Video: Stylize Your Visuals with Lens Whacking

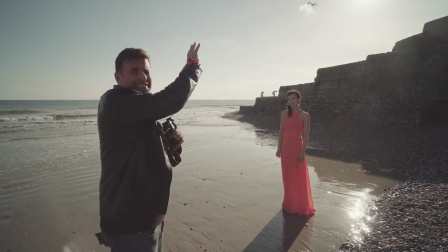[8:06]
So we've got some some backlight Veronica here we've got some lovely long
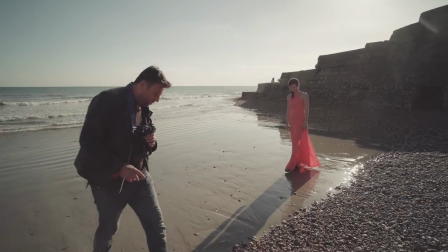[8:11]
shadows try to avoid getting my footprints in so I'm gonna be on here
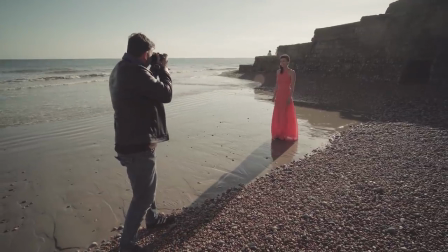[8:17]
and very simple direction just going to
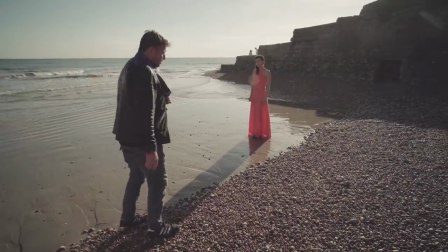[8:22]
walk along here very slowly sort of this sort of this sort of pace and just sort of look out and
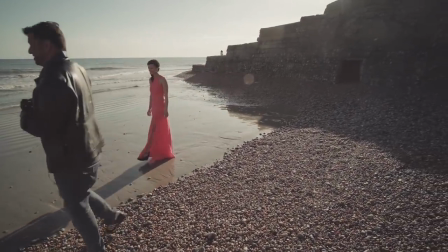[8:28]
about just look very wistful and contemplative.
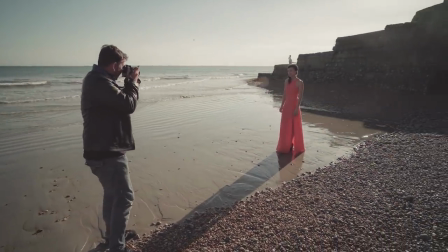[8:36]
Okay let's go
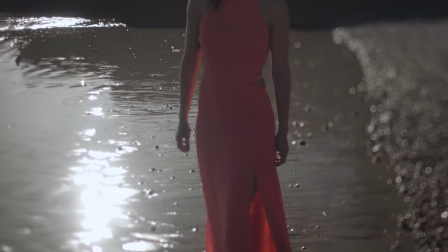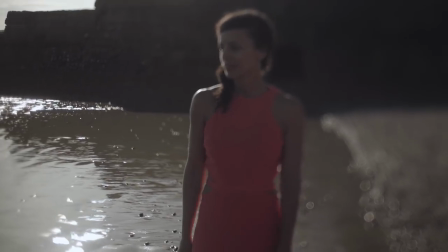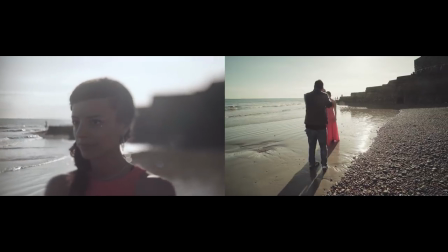[8:48]
keep going.
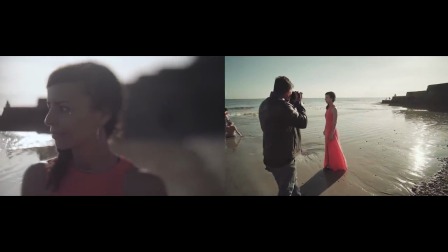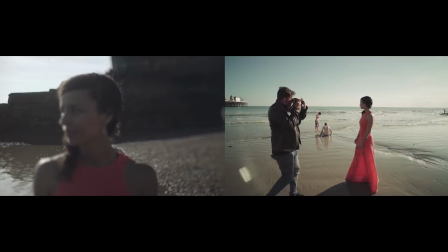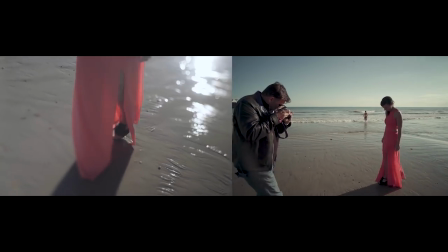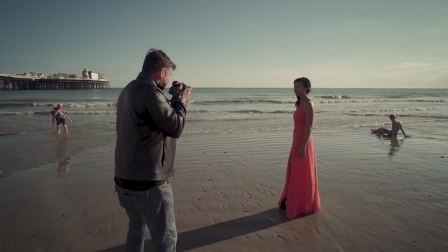[9:09]
I'm just gonna pause there and just have a look around, look out to see.
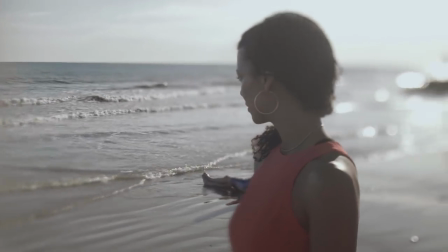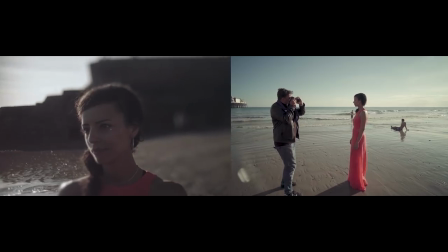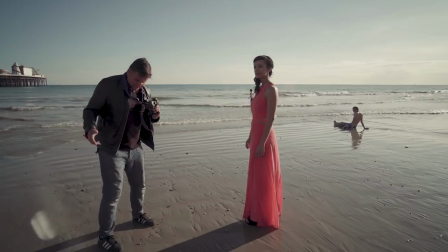[9:24]
So with your body get a nice, when you're not walking,
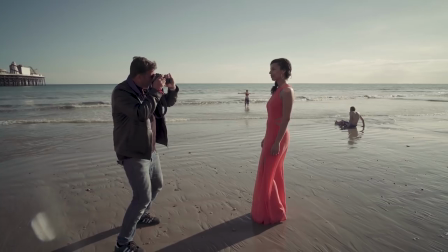[9:28]
a nice wide-ish stance which can give you a sort of ability to just rock around on your hips.
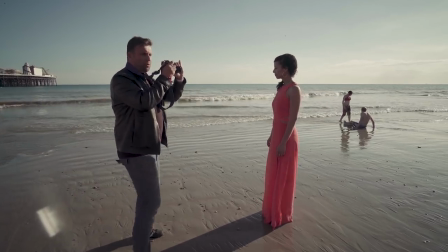[9:35]
This way you can get some nice floaty motion. If you try and do this while walking you're gonna add some up and down motion so get a nice wide stance
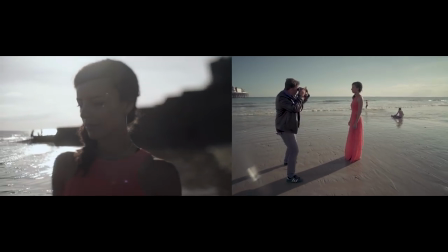[9:43]
and then just move around like this.
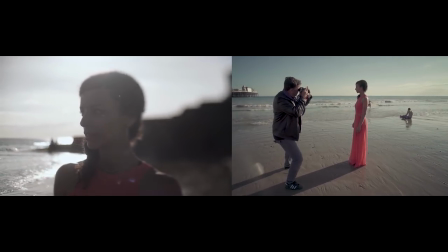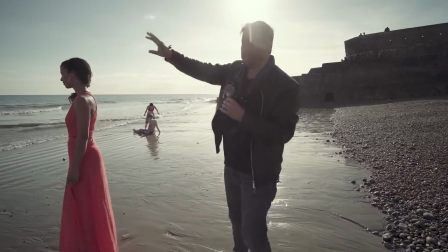[9:54]
So right now I want to get focus on the pier.
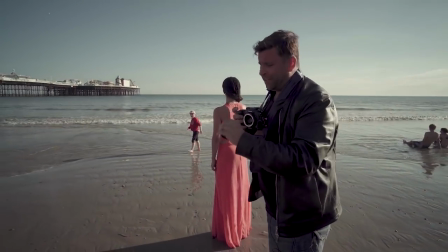[9:59]
Remember infinity focus is what I've got set on here and unless you have a lens which can sit further away I'm never going to be able to get infinity so I couldn't get this
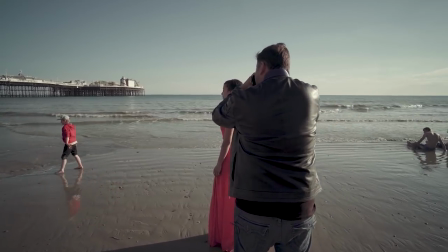[10:06]
shot with a native lens so I'm just going to be moving my lens away so off of Veronica onto
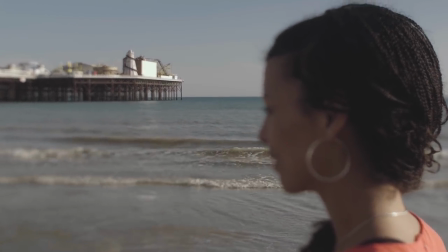[10:14]
the pier till I get my focus and there it is there just it's very fine so I'm on the pier right now
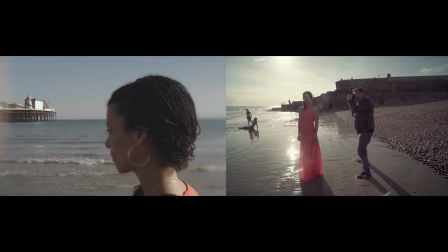[10:23]
and I'm going to pull focus on moving the lens away onto Veronica
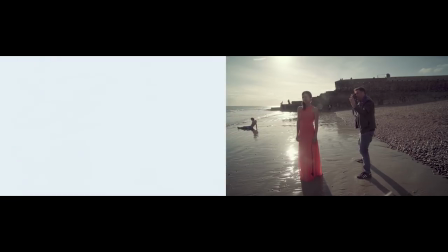[10:27]
and a transition to white and
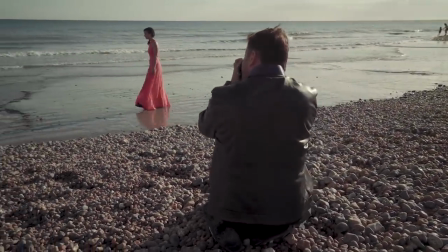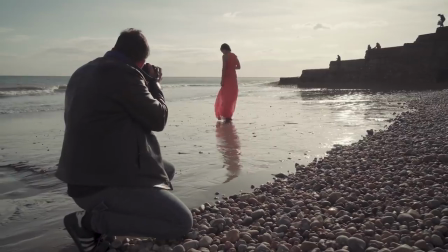[10:38]
walk a little bit towards the sea, not much. So I'm going to tell you when, hold it there. And when I say, off you go towards the sea slightly, lovely. So that's lens whacking. As you can see, it's a lovely technique, although something to be used in moderation. That's just one of the many things you're going to learn throughout this entire series. All of these things are designed to make you a much better filmmaker. Domain.com has all your website needs, including .com and .net domain names and intuitive website builders to help you take the first steps in creating an identity online.
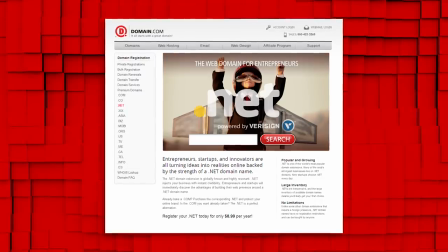[11:11]
They're affordable, reliable, and have all the tools you need to get started. You can start sharing your ideas with the world on a professional website.
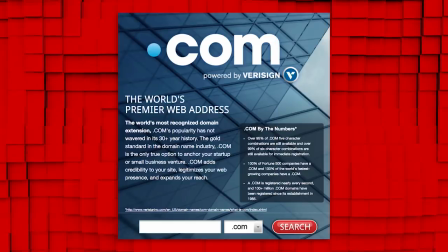[11:17]
No domain name extension is going to help you tell your story like a .com or .net domain name and if you want to brand yourself online,
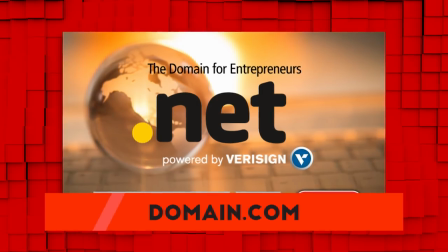[11:23]
Domain.com has over 300 domain name extensions to fit your needs from .club to .space. And they love you and to show that love they're giving you 15% off their already affordable prices. When you get domain names, web hosting, and email just use the coupon code film riot at domain.com's checkout.
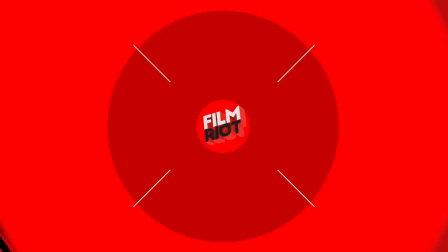[11:36]
When you think Domain names thinkdomain.com logo thanks again to MZ and Philip for letting us bring you free content again check out the notes below so you can get a subscription to MZ and check out all the classes that they have there also our social networks are all down there as well so you can check out what we're doing here and I'll see you guys next week